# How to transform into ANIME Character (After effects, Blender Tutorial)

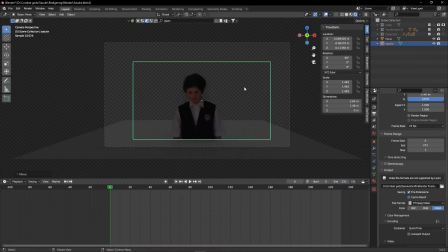(12:25)
Move your Sasuke to your desired location and add in a plane underneath him. This plane will act as the ground he's standing on.
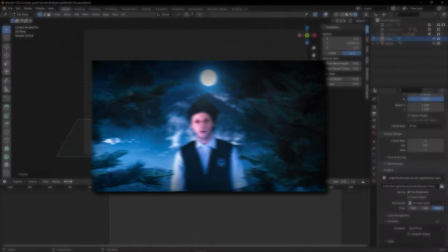(12:32)
I'll be using the free add-on GeoScatter to create a realistic environment. Go to the GeoScatter tab and assign the emitter to the plane.
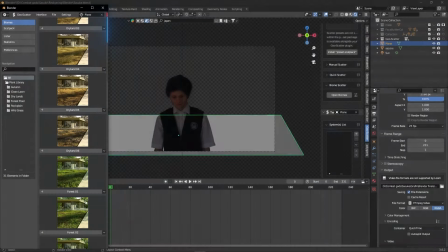(12:40)
Scroll down to Biome Scatter and click on Open Biomes. This greets us with a variety of different biome presets that you can use.
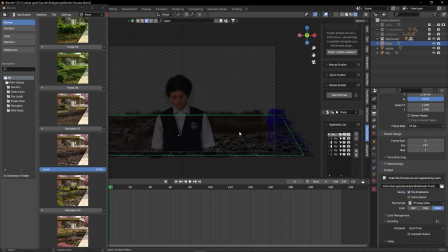(12:47)
These biomes does have a heavy toll on Blender, so I recommend you toggle the GeoScatter off when you're not using it.
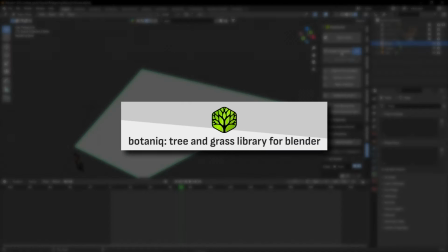(12:53)
Let's get some nice trees into the scene. I'll be using the Botanic add-on, which is great for animated trees.
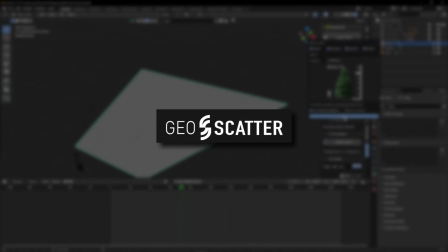(12:59)
Although it is not free, you do have some nice options in the GeoScatter instead for some nice animated plants.
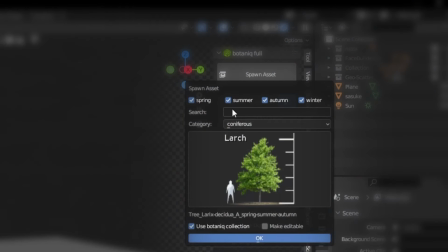(13:05)
In the Botanic add-on, click on Spawn Asset and choose your favorite tree. Make sure Make Editable is checked and press OK.
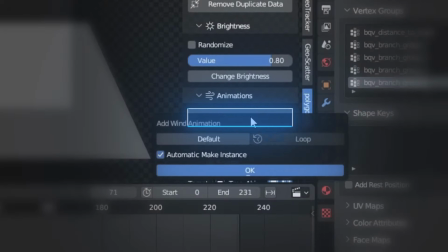(13:11)
The animation is super simple. Just click Add Animation, select your desired wind type and adjust the strength of the wind.
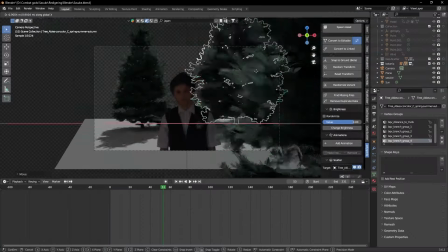(13:18)
Easy. I used Kagebunshin Ninjutsu on the trees and pasted them around in my scene.
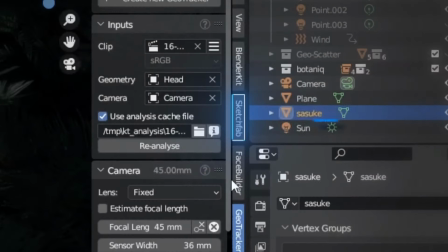(13:23)
The background is looking quite empty. Let's fix that really quick by going into the free add-on Sketchfab and search for a mountain.
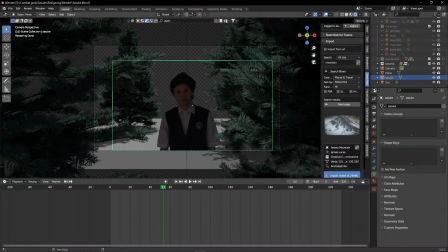(13:30)
This one looks quite nice, so I'll import that model into the scene, rescale it and move it all the way in the back.
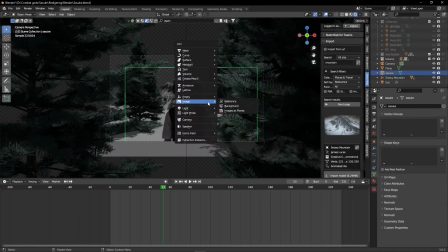(13:36)
The background is not quite juiced up 100%. Add a new image as planes and find yourself a fitting sky.
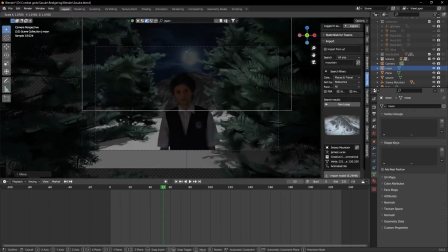(13:41)
This guy also goes way behind the mountain and is scaled up. And just look at that beautiful moon above the mountains.
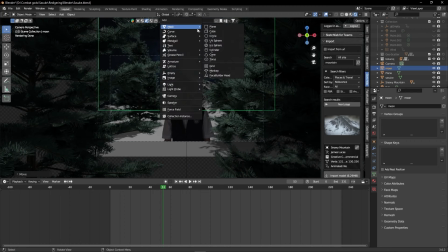(13:48)
What a nice day. Except you're not shiny enough. Add in a sphere, place it on top of the moon and turn the emission up to 2.5.
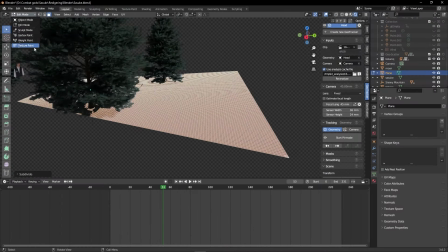(13:55)
And since this isn't the flattest place on Earth, subdivide your plane a good bunch of times and go into the sculpt mode to add some small
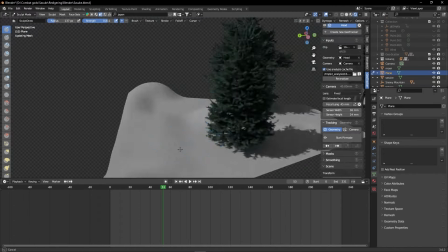(14:02)
bumps around the area to integrate that edge between the ground and the background way better.
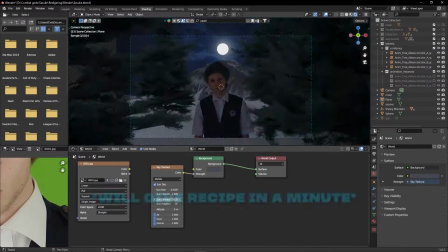(14:07)
And to light this scene up, I added in a sky texture which functions as a sun and played around with it until I had a nicely lit night scene.
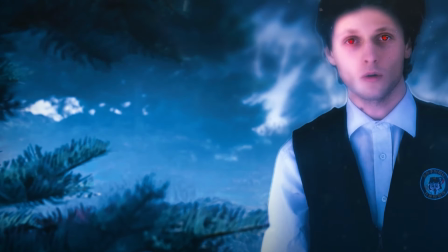(14:14)
In the final result, you can see that there's some fog moving around in the scene. And to do this, add in a cube into the scene and scale it way up.
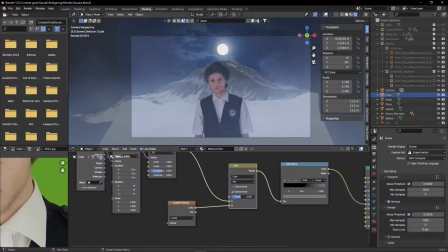(14:22)
I played around in the shading tab and ended up with this node setup. Oh, sorry guys.
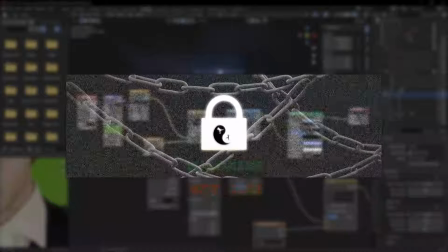(14:27)
This node setup is not free of charge. To see this node setup, you have to be a subscriber to Combat God VFX.
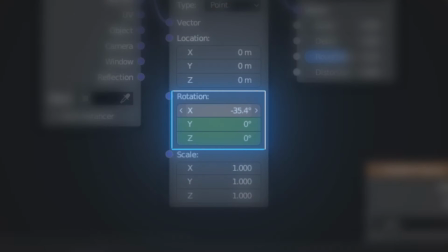(14:34)
And to give the fog some movement, I just animated the rotation a tiny bit. And this looks really nice.
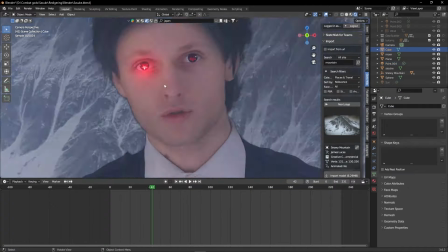(14:40)
Then I had this crazy idea to animate a point light on top of both of the showering guns to add some more glow.
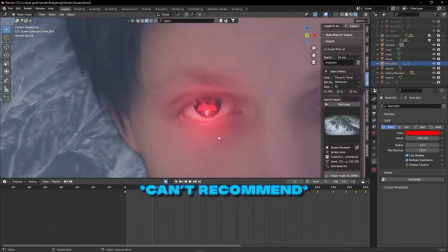(14:46)
I can't say I recommend you doing this.
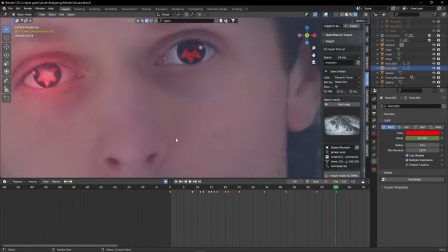(14:48)
It took me 15 minutes to track and adjust the strength throughout the video, and I'm pretty sure it should be way easier to achieve this effect in After Effects.
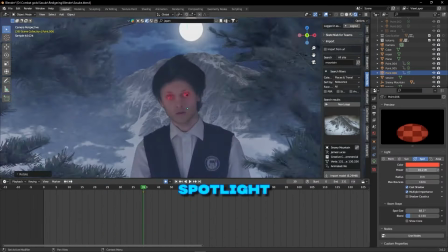(14:56)
But whatever. I also added in a spotlight to get that slight red color on the leaves of the trees.
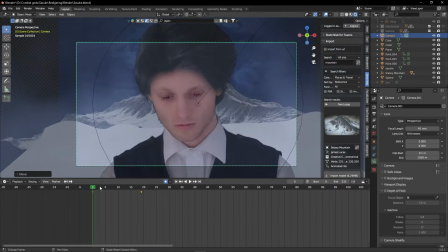(15:02)
And at this point, I'm pretty satisfied with the looks of everything.
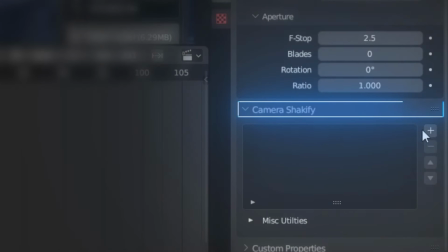(15:05)
So it's time to animate the camera, add some depth of field, and use the free add-on camera shakeify to add some handheld movement to the final result.
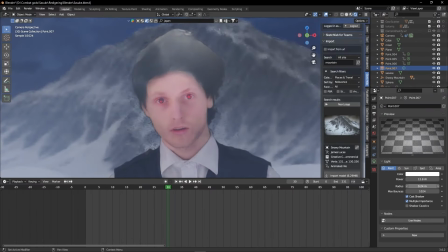(15:13)
I also added in a point light on top of my head to make it seem like the moon is illuminating on my hair.
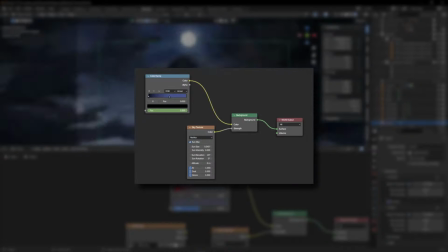(15:19)
Then I actually went back into the world shading and added in a color ramp to get a more blue feeling to the scene.
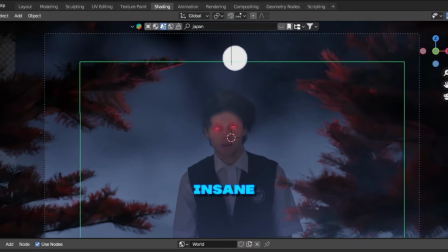(15:25)
And stop! Holy shit, this looks insane. I definitely want my scene to look like this at some point of the video.
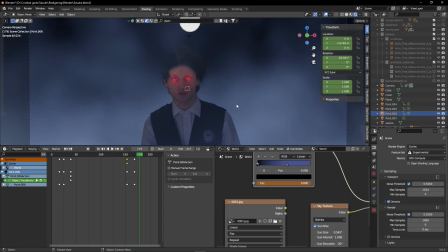(15:31)
So I animated the color ramp from that blue look to absolute evil darkness in the end of the video.
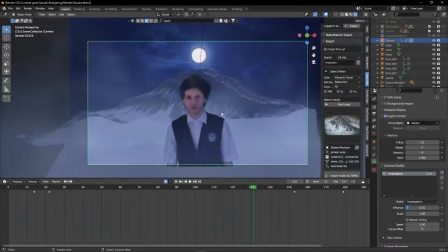(15:37)
Then I made some final touches with the camera and decided it was time.
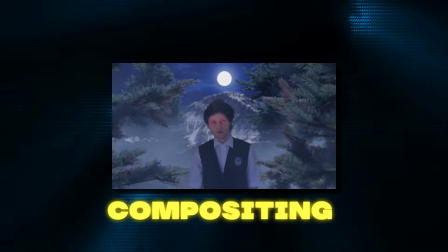(15:45)
Welcome to the last part of this video, the compositing.
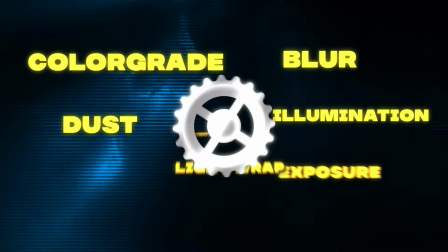(15:49)
For this part, I'm mostly going to be giving you the tools you need and somewhat following you through the process and the thoughts you need to consider.
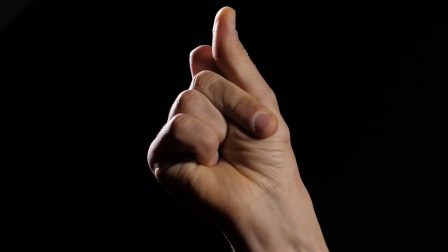(15:56)
But I need you to wake up, because this part requires you to focus.
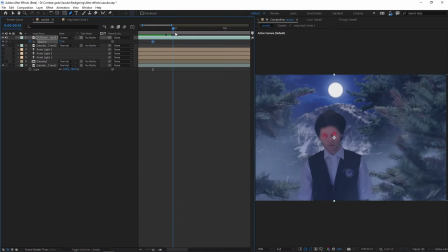(16:00)
Now let's get started. The first thing I'm going to add into this scene is my absolute favorite feature, a simple dust layer where you play around with the opacity.
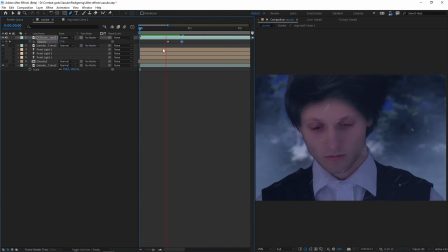(16:08)
It's like the most free thing ever to make your scene look cinematic.
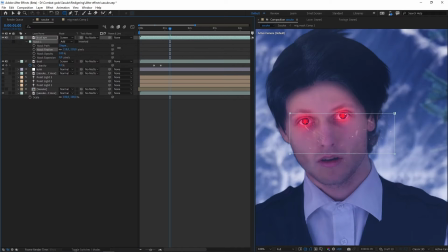(16:12)
And not only am I going to apply dust on the whole scene, I'm also going to add in dust on top of my eyes.
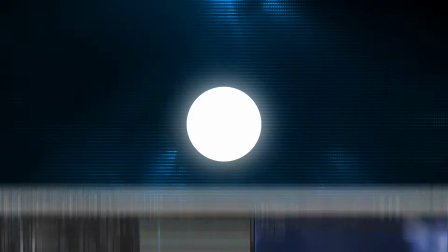(16:18)
I want you to think of it this way.
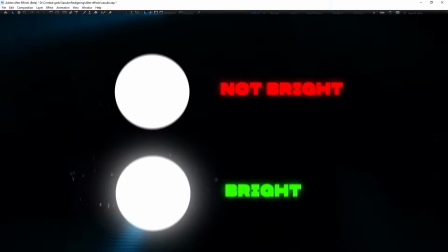(16:20)
Brightness equals more light, and therefore there should be more dust particles visible around my eyes since they're emitting light.